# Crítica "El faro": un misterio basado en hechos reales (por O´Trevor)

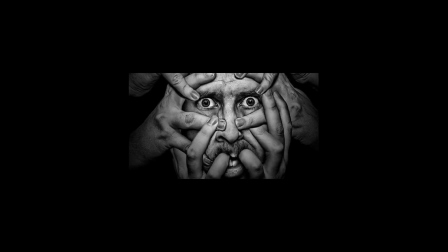Otros opinan que alguno de ellos se volvió loco y asesinó durante la noche a sus compañeros.
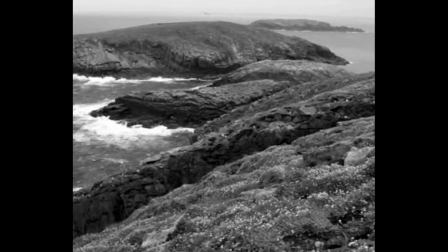Luego habría arrastrado los cuerpos hasta el mar antes de suicidarse saltando desde las rocas.
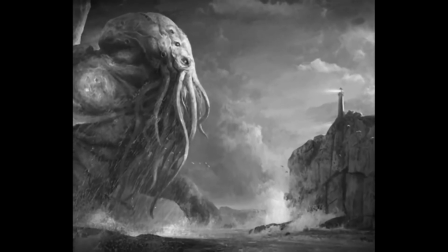Los rumores más extraños, como no, mencionan monstruos marinos y hasta un legendario pájaro gigante del folclore escocés.
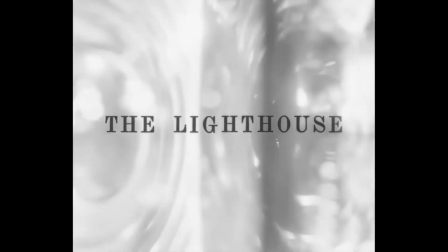Joseph Moore se encargó de custodiar el faro después del incidente y parece ser que al año se volvió loco y fue relegado de sus tareas.
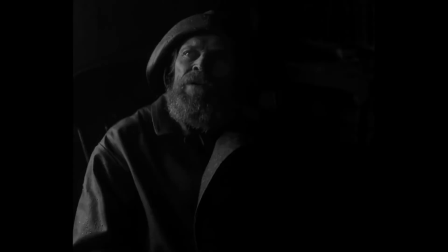Y esto es lo que cuenta la película del faro, otra teoría sobre lo que allí ocurrió.
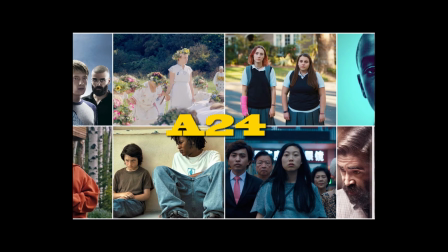El film ha sido producido por A24, una pequeña productora que nos ha traído películas muy dignas,
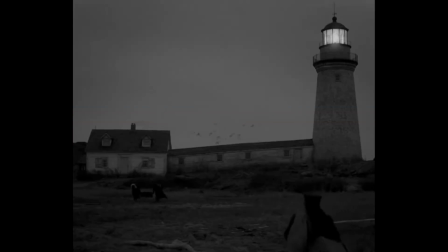con presupuestos ajustados y con un acabado muy cuidado.
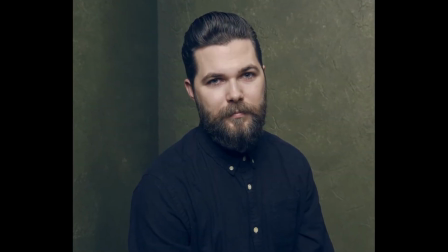El director de la película ha sido Robert Eggers, que debutó hace un par de años con La Bruja,
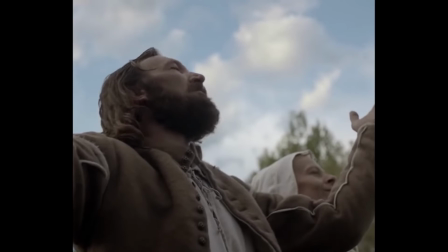una película llena de simbolismos y con múltiples interpretaciones, y ahora El Faro va aún más allá.
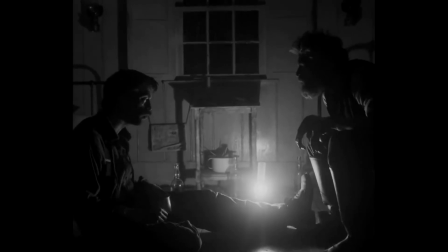Con una estética muy particular, la película ha sido rodada en blanco y negro, y en formato 4 tercios, o sea, en cuadrado.
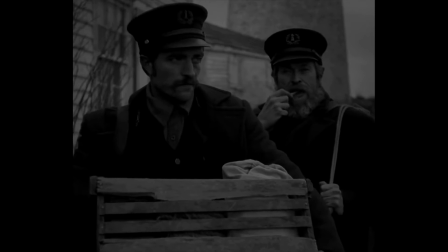Y esto no es un capricho del director, sino un elemento más para transmitir esa sensación de agobio y encarcelamiento.
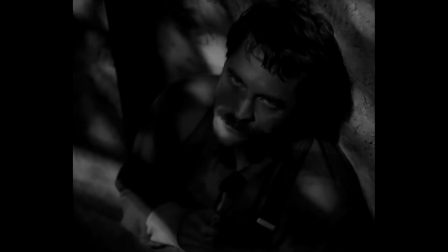Todos los encuadres de la película buscan agobiar al espectador, encerrando a sus personajes en un ambiente del que no pueden escapar.
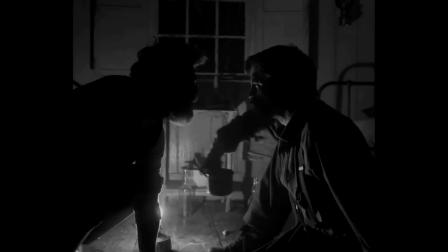La atmósfera es increíble, así como la degradación de las personalidades de los personajes que va siendo progresiva a medida que avanza la cinta.
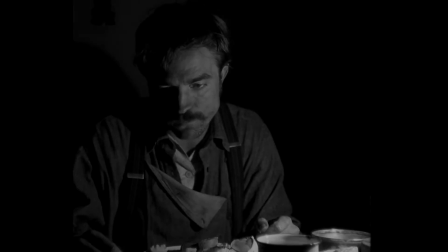La rutina y el aburrimiento les van llevando a una situación límite que pondrá a prueba sus mentes.
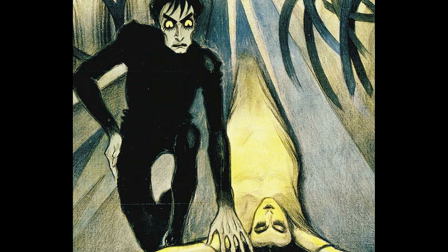Toda la película hace un tratamiento de la luz muy pictórico.
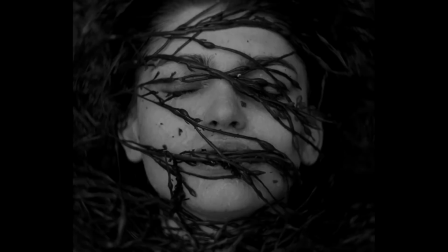Cada plano es como un cuadro expresionista y nos trae unas imágenes muy inquietantes
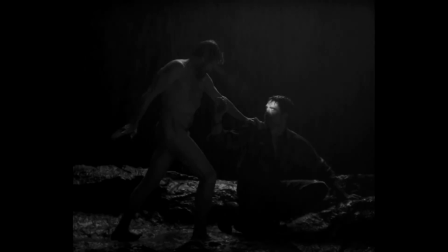que intentan romper la línea que separa la realidad de la imaginación.
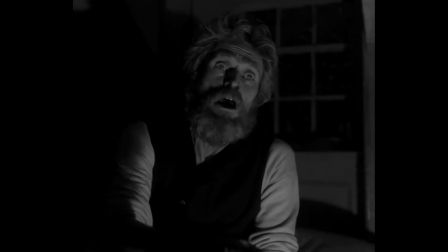En todo momento dudamos de lo que estamos viendo.
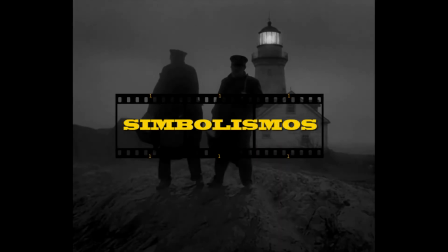Y ahora voy a hablar de algunos de los elementos simbólicos de la película, por lo que habrá alguna imagen que destripe momentos importantes de la trama. Lo he avisado. Los dos personajes interpretados magistralmente por Willem Dafoe y Robert Pattinson
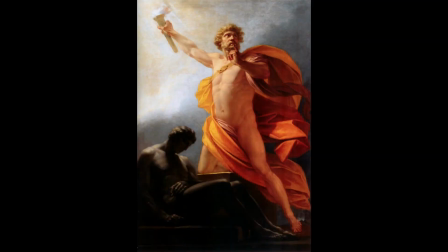están inspirados en la mitología griega y son Prometeo y Proteo.
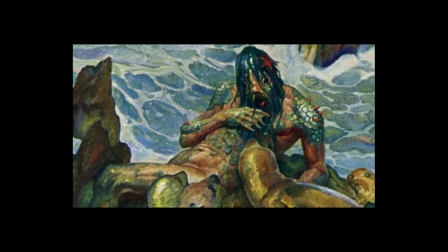Proteo era el guardián del fuego, que significa la sabiduría.
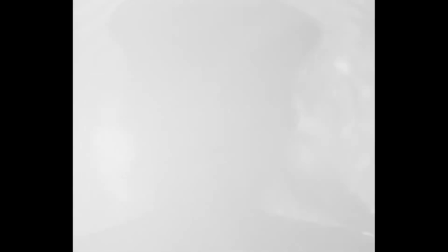Aquí, de manera simbólica, está representado por la propia luz del faro.
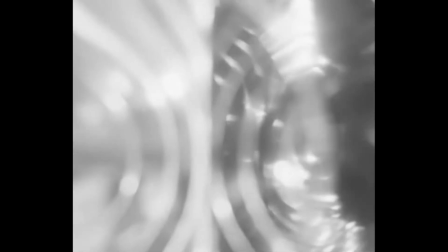Luz que el personaje de Willem Dafoe no deja que nadie más se acerque a ella.
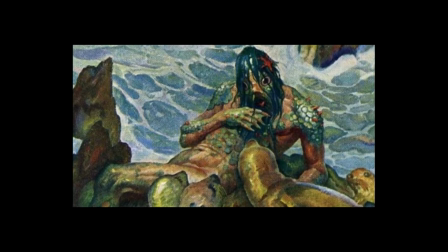Proteo es el hombre del mar y puede cambiar de forma.
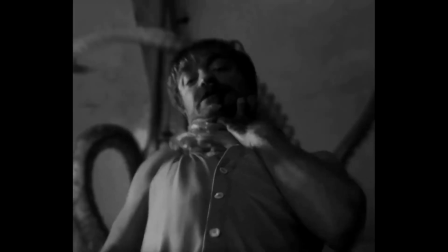De ahí que se representa al actor en algunos momentos con tentáculos y otros elementos marinos.
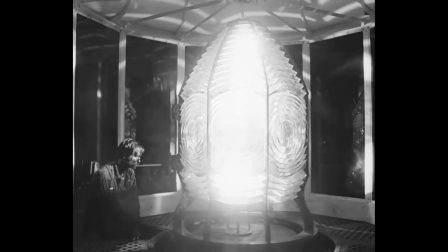Prometeo por su parte era un titán que robó el fuego de los dioses.
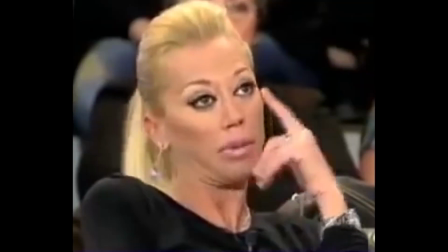Eso provocó que apareciese la vida inteligente en la tierra, como el tótem de conocimiento de 2001.
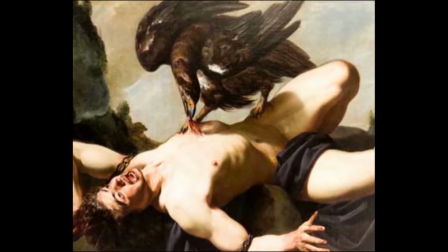Y como castigo por ello, Prometeo tuvo que sufrir cada día que sus entrañas fuesen devoradas por un águila.
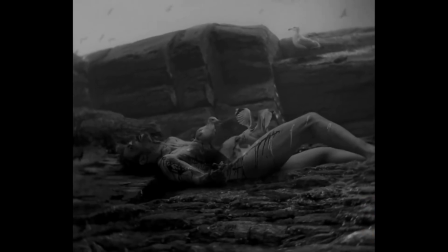En esta película, las águilas son sustituidas por gaviotas.
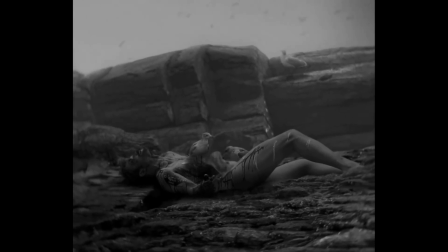De hecho, las gaviotas pueden representar las almas de los marineros fallecidos.
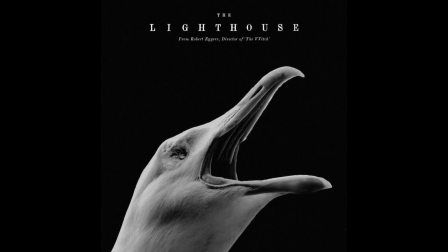En uno de los carteles de la película puede verse una gaviota sin ojos, como son representados muchas veces los cadáveres. Y el anterior compañero farero de Willem Dafoe solo tenía un ojo antes de morir, y dejó una figura de sirena escondida en el colchón.
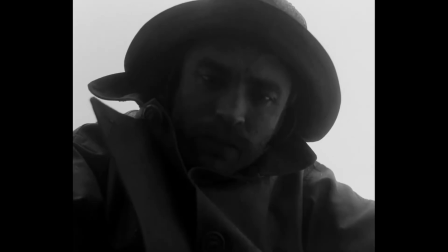Esta sirena es un elemento freudiano,
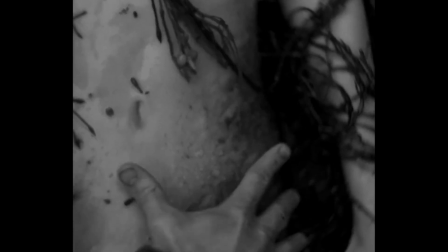ya que representa la sexualidad tanto en los momentos de onanismo del personaje de Pattinson como en sus enseñaciones eróticas.
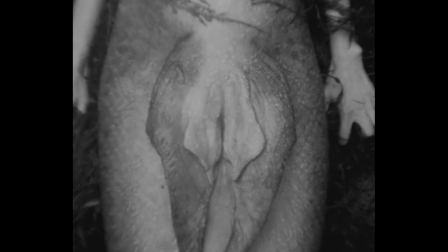El cuerpo de pescado de la sirena parece una vagina en varios momentos, y la relación de amor-odio que viven los dos fareros es muy pasional. Tan pronto parece que van a acostarse como que quieren matarse el uno al otro. Pero no todo en la película es trascendencia y simbolismo.
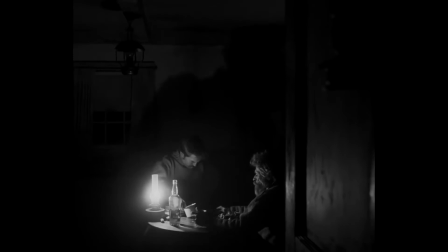En un contraste bastante chocante, Willem Dafoe no deja de tirarse pedos en toda la película, lo que demuestra que hay un perverso sentido del humor debajo de lo que vemos. Robert Eggers quería reírse de las miserias humanas.